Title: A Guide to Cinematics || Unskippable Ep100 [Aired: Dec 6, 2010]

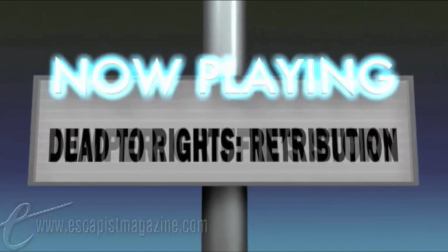[0:20]
welcome to Unskippable Episode 100.
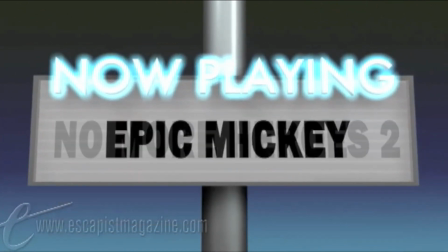[0:23]
After 2 years of doing this show, one question we get asked a lot is, when are you guys going to run out of games to use?
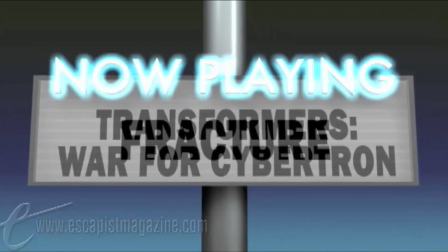[0:29]
And while we don't think we ever will, it's a legitimate concern.
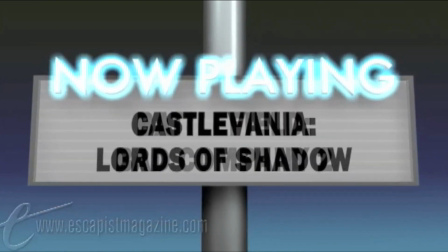[0:32]
And so we prepared this, the Unskippable Guide to making a cutscene both cinematic and compelling.
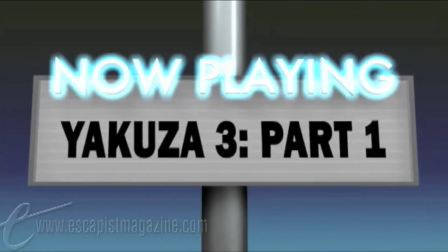[0:38]
Follow these easy steps and you too can have your game featured here on The Escapist.
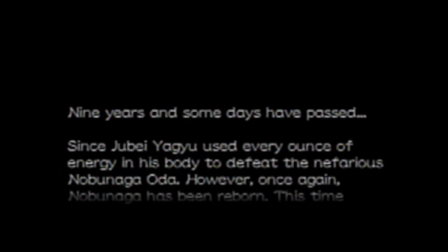[0:43]
Because your game is such an in-depth story, it's important to keep the player up to speed on everything.
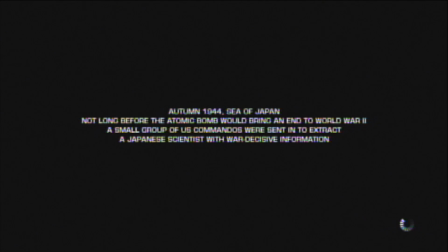[0:49]
Don't show, tell. The fine tradition of the opening credits scroll combines all the best parts of a video game and a book.
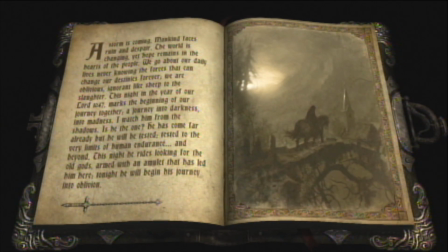[0:57]
And if you're afraid the player won't feel like reading, try adding an overly dramatic narrator.
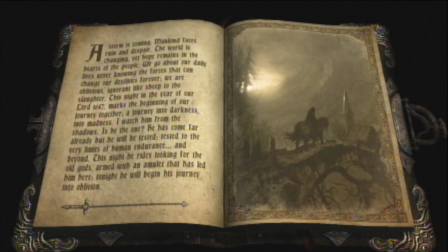[1:01] The forces that can change our destinies forever. And the other, the underworld.
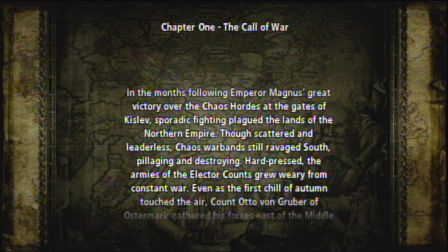[1:08] The armies of the Elector Counts grew weary from constant war. Walls of spirit wrapped in walls of fire.
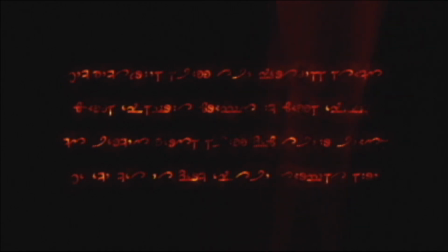[1:16]
In fact, if you have a narrator, you don't even need to use real words. And if attention span is a concern, use snippets of text. But if none of that works for you and you want them to really focus on the text, remove all other distractions like sound effects or music.
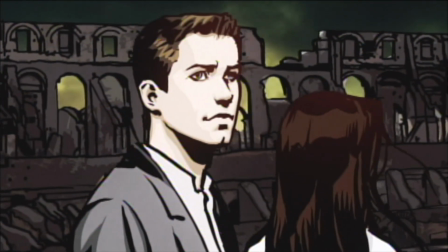[1:38]
Fully animated cinematics are expensive and take time, so feel free to put a Ken Burns effect on some concept art.
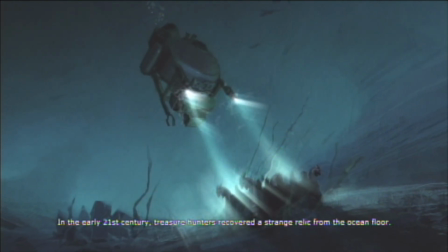[1:45]
I mean, you've already paid for someone to draw it, might as well use it. Heck, players will pay extra for art books full of this stuff.
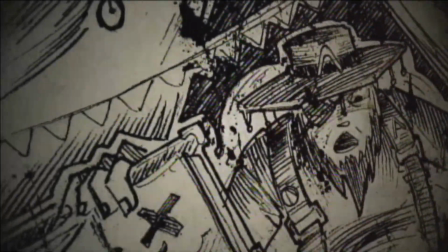[1:52]
They love watching slow pans across it before they play. You're really doing them a favor.
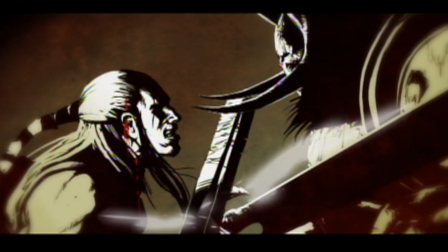[1:56]
Now, sometimes you might want to get fancy with bloom effects and shifting focus, but often, less is more.
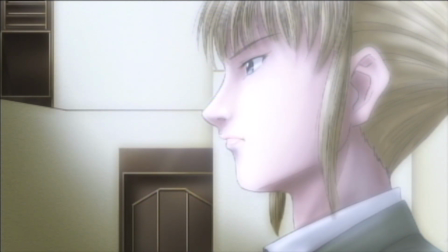[2:02] Then one day my father showed me a set of plans and explained to me what they were.
Oh, and make sure you add overly dramatic narration here as well.
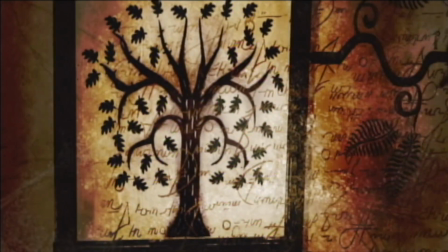[2:11] To the darkness they returned, twisted and cursed by their own corruption.
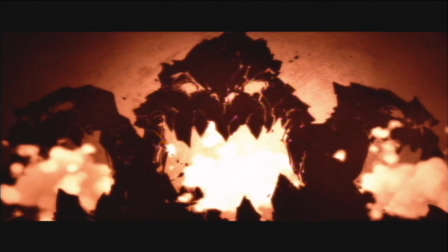[2:16] Threaten the very fabric of the universe.
Now that your intro is done, it's time to set the scene.
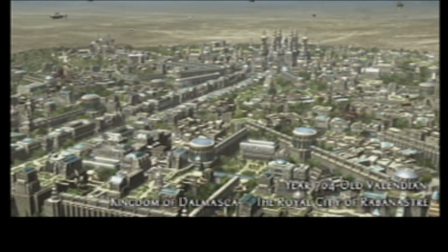[2:22]
Video games are an escape, so invent your own fantastical calendar system and let the player know when the game takes place on it.
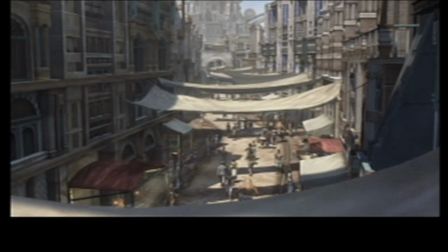[2:30]
With no frame of reference for when that is or why you're telling them, they can't help but be drawn in.
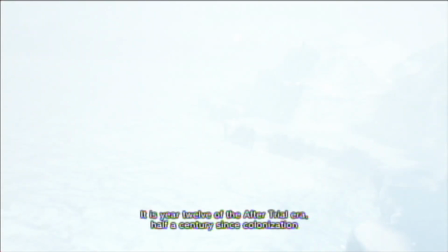[2:35] Space Date 10. It is year 12 of the after-trial era.
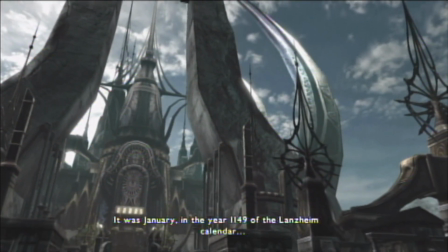[2:40] It's January, in the year 1149 of the Lansheim calendar.
Is it the past? Is it the future? Only you will know. That's the when taken care of, but what about the where?
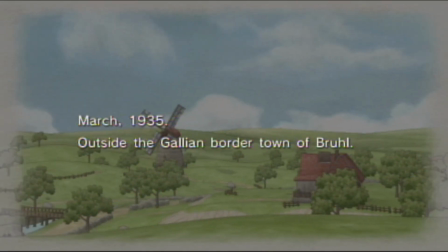[2:52]
If you're stuck for ideas, just go to a place we like to call Not Europe. It's a popular choice.
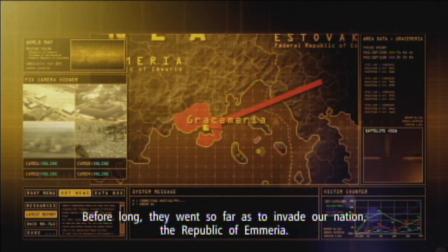[2:58] They went so far as to invade our nation, the Republic of Ameria.
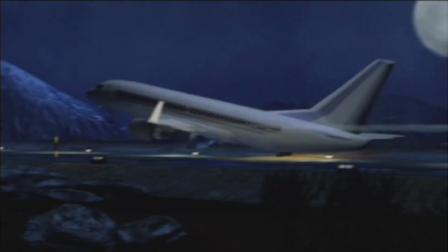[3:03]
To set up some great atmosphere, shots of the moon are always excellent, especially things silhouetted in front of it.
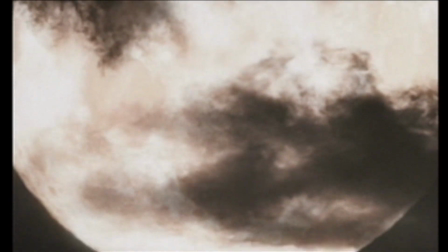[3:10]
But the real moon doesn't cooperate and is entirely too small, so make sure your moon is at least 500 times larger.
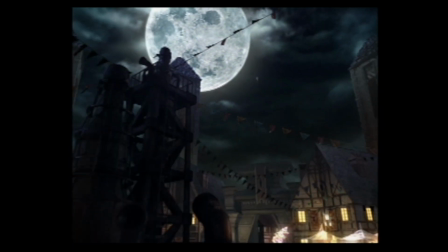[3:17]
The goal here is to create a moon so big that, if real, the Earth would have been long ago torn apart by tidal forces.
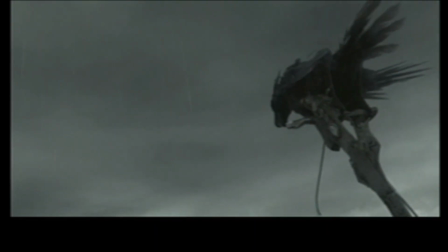[3:24]
To support your moon, increase atmosphere further with a liberal application of crows.
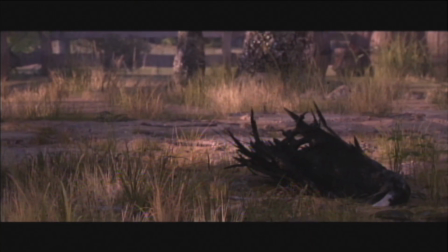[3:29]
We don't know why crows have become the standard for vaguely creepy symbolism in cinematics, but just trust us on this.
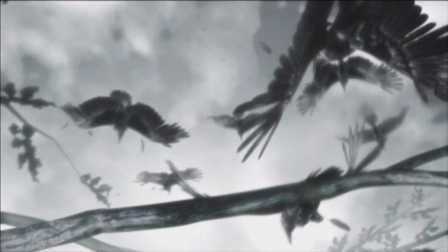[3:35]
Crows are the way to go. The more crows, the better.
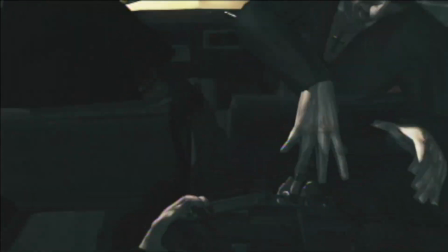[3:42]
How you structure your scene is up to you, but if it's a first-person game, starting in first person is a great idea.
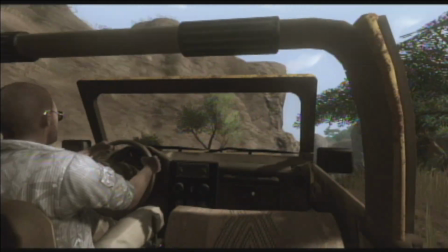[3:49]
But you don't want the player messing things up for you, so put them in a scripted vehicle sequence.
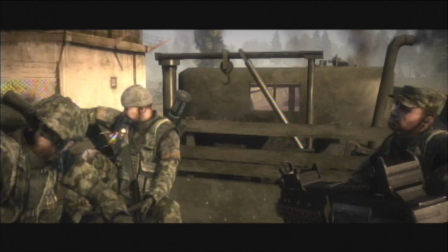[3:53]
Remember, it worked in Half-Life 1, and your game is at least as good as that. And don't limit yourself to cars.
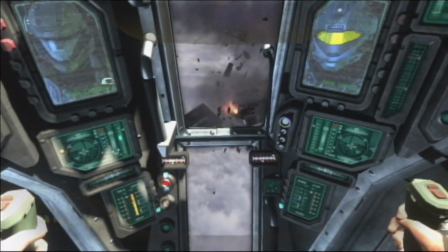[4:00]
Trucks, boats, and alternative transport methods will be just as compelling.
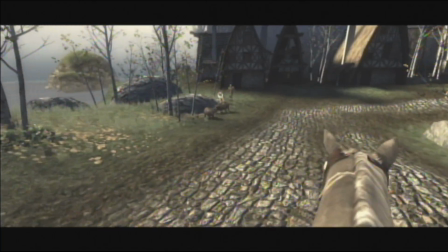[4:08]
Now, it's important to remember that the player is stupid, so if you have any really crucial information you need them to know,
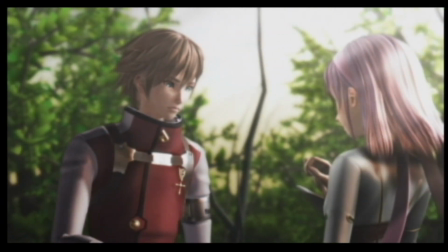[4:14]
have characters in the game ask the same kind of idiotic questions the player would ask if they were there.
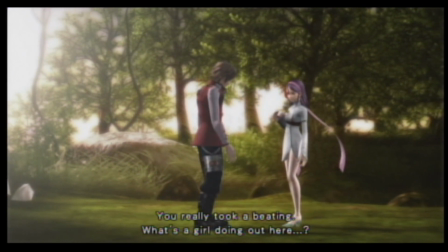[4:19] What's a girl doing out here? Girl?
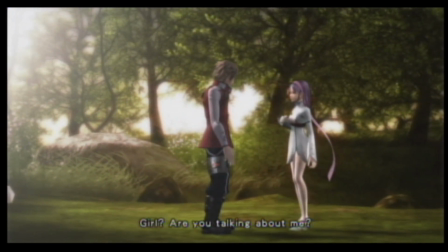[4:24] Are you talking about me?